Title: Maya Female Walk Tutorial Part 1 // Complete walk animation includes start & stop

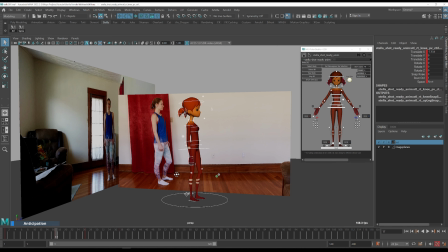So I set up 2 poses right now, and let's see what we need to change from one pose to another.
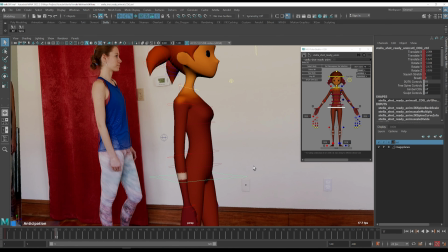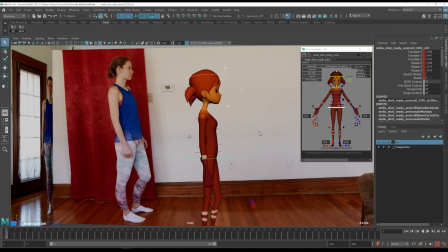So just cycling back and forth.
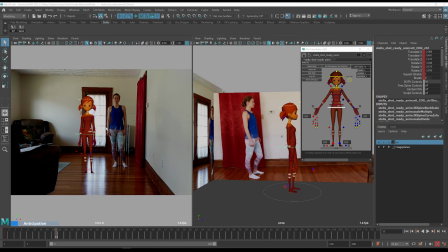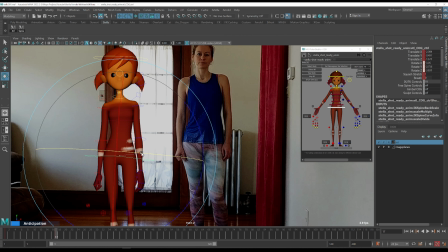Okay, so I have this motion, a little bit of this motion over here on this side, this rotation,
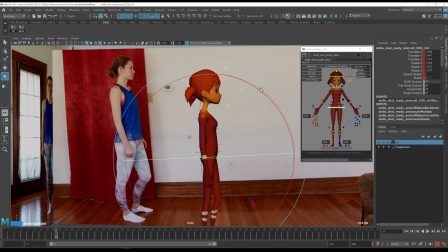and then I have the preparation for the walk itself. So I have this rotation as well.
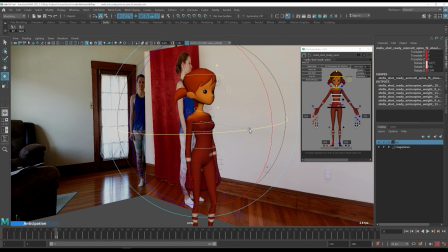Because the spine is dragging a little bit behind, I'm going to drag it a little bit behind as well.
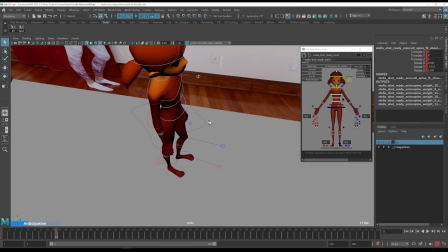Because nothing in animation is moving all at once.
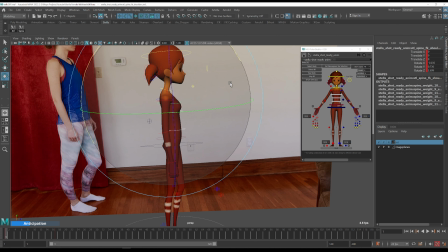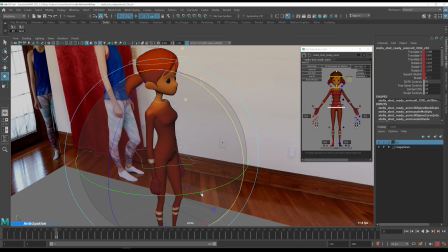I think I'm going to introduce even more rotation here.
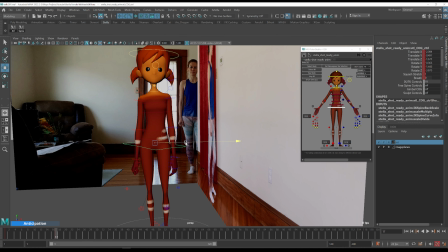And because this is an anticipation, I'm going to shift the weight slightly in this direction here, so that later I can shift it the other way.
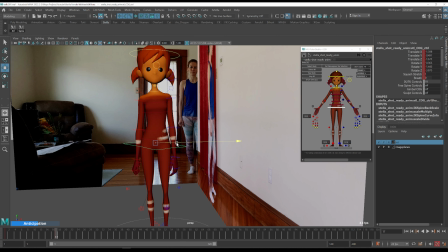So it's going in this direction right here. I'm going to exaggerate it even more. Like that. And because I'm shifting this other direction, I'm going to straighten this angle a little bit like that.
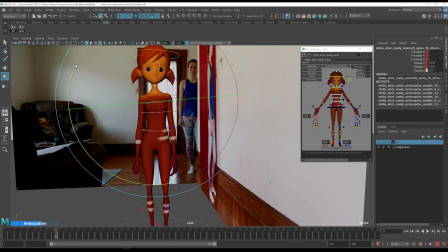And I'm going to select the spine. And I'm going to straighten this a little bit like that. Now let's see what the head is doing.
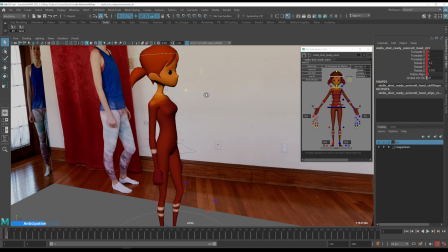So the head is follow align 1, which means that if I rotate the body,
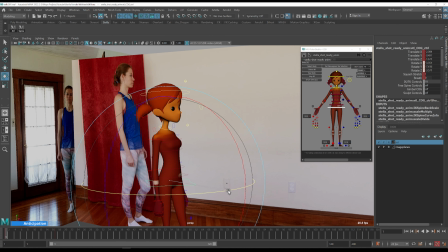the head is in a little bit of an IK mode, which is what I want.
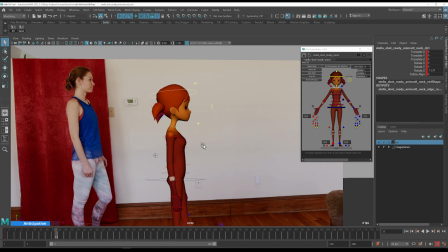Okay, so I'm going to think about the neck as well and just drag it a little bit. And just watching on the head angle,
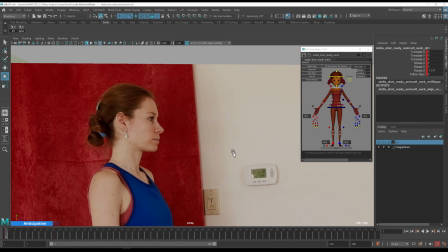as you can see, the head is going a little bit down, but we're not going to worry about this right now.
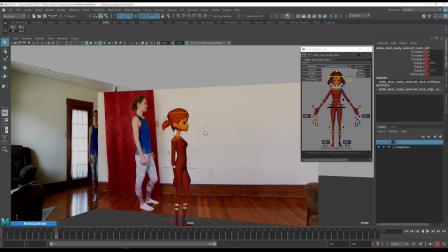We'll come back to this later when we're going to do the advanced blocking in the second part of this video. Right now, what I want to do is just to have like a layout pass, a high level blocking pass for this shot.
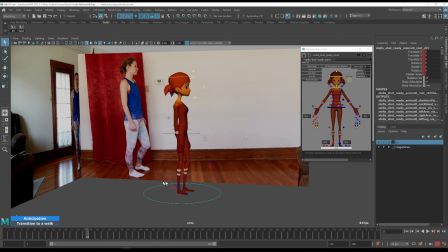Okay, what's the next pose? Right before the contact. So this is where it starts to get really important. So I'm selecting everything and I'm pressing the S key, and let's go and see what's going on in the front view.
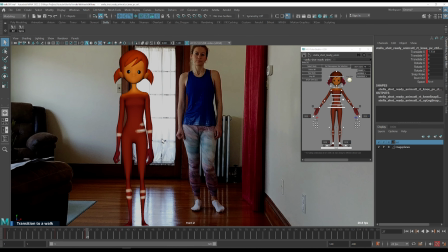So a couple of things happening. First of all, the weight is shifting in the screen left direction. It's not completely shifted yet, but it starts to shift. So we can free up this side of the body.
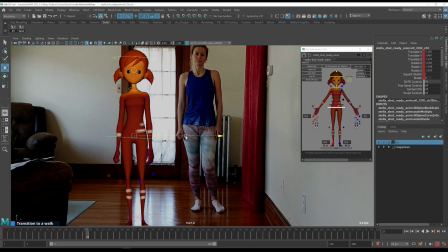So I'm going to do this as the main thing, the main motion. And maybe I'm overdoing it a little bit right now. We'll see.
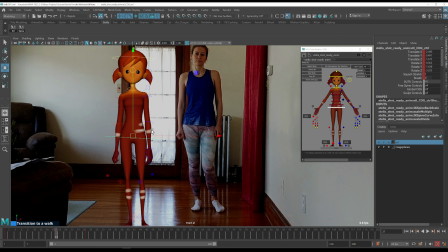The second thing is going to be going a little bit higher. So this is also very interesting. Just look on the torso here and you can see that the torso is rotating screen left.
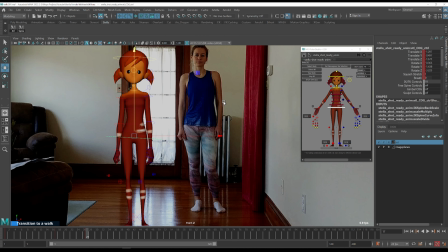Why is the torso doing that? It's doing that as anticipation to the next move, to this move right here. So nothing can move without anticipation.
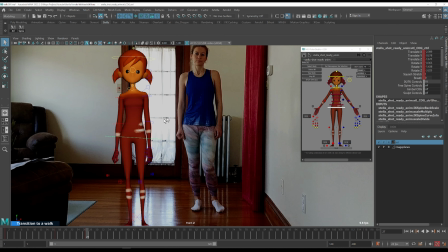And I can see that this twist is being done, almost most of this is being done in the spine. Yeah, the hips are doing actually the other thing.
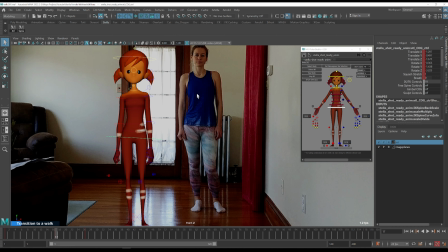So the hips start to rotate this way to give the spine the momentum to rotate this way as well, and then they go back. So they're doing just a little bit of the reversal here,
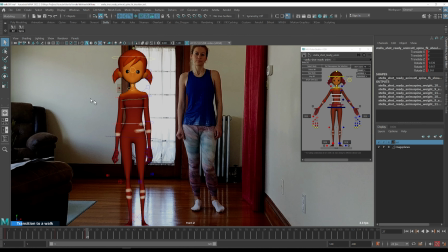like that, and I will select the spine, and the spine will go this way as an anticipation. Also, because we went that way, I'm going to drop the weight a little bit,
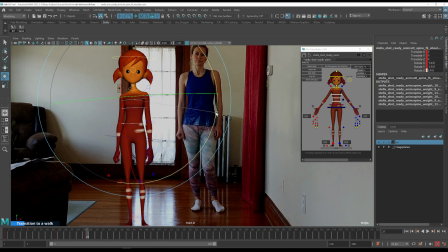and I'm going to counter this a tiny bit here. Probably I need to do this even more.
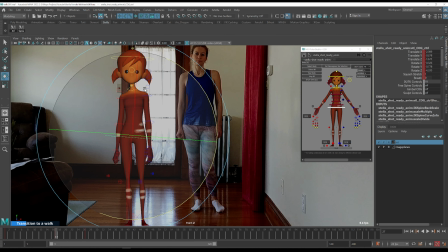And we need to keep the head relatively level. Oops.
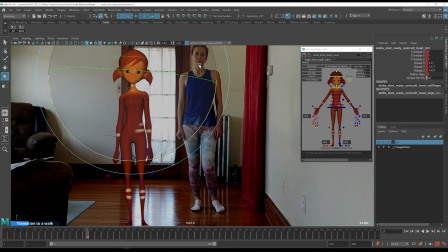And if you can see how much is the up motion here, you can see that it's more than I'm doing. So I'm going to make it slightly higher. But I also want to watch out for this leg overextending here.
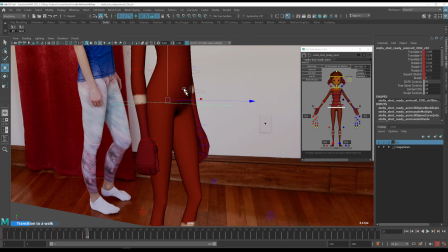So I'm going to go back and check this in the perspective view here and see how much I can go up from this.
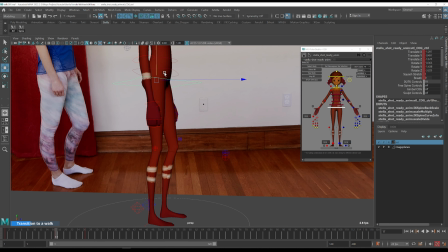I don't have a lot here. So what I'm going to do is that instead I'm going to go to the graph editor,
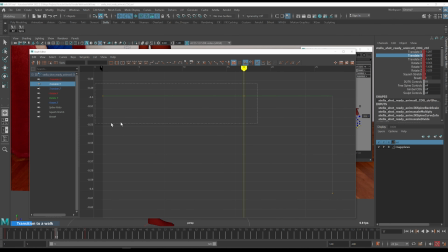select the translation Y, and I'm going to instead drop this .
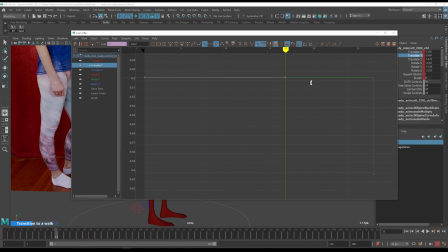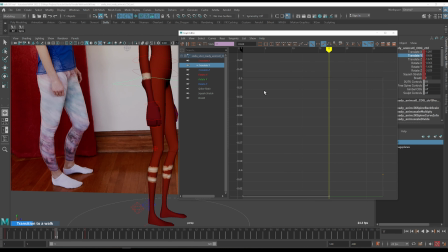We need to check what's going on here. So I'm going to drop this like that, and this is hopefully giving me more
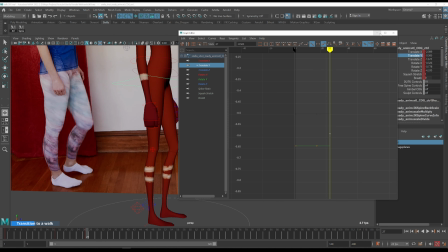of the up momentum here.
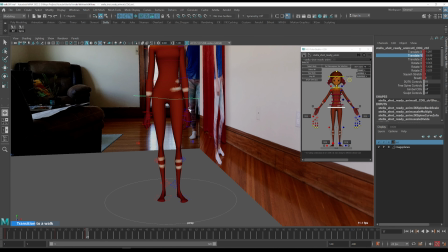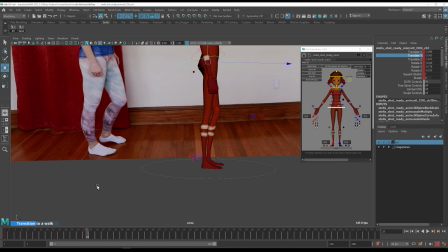Let's see what the foot is doing. This foot. So this foot is also helping.
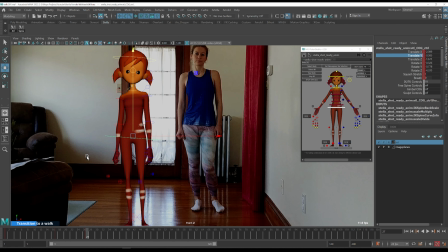So it's going up like that. And I think it's also going to the side.
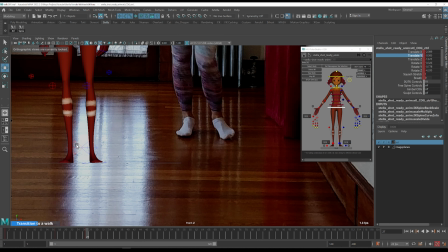It's a tiny motion to the side. This motion, a tiny bit of this motion. And then I'm going to use the foot roll, but in the other direction, so in this direction.
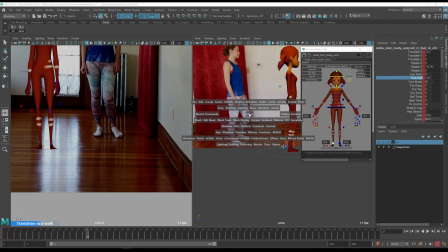And when I'm doing this, you can see that I'm
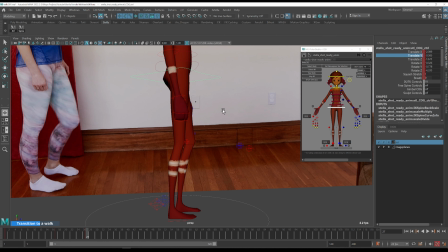giving myself a little bit of way here to go even higher.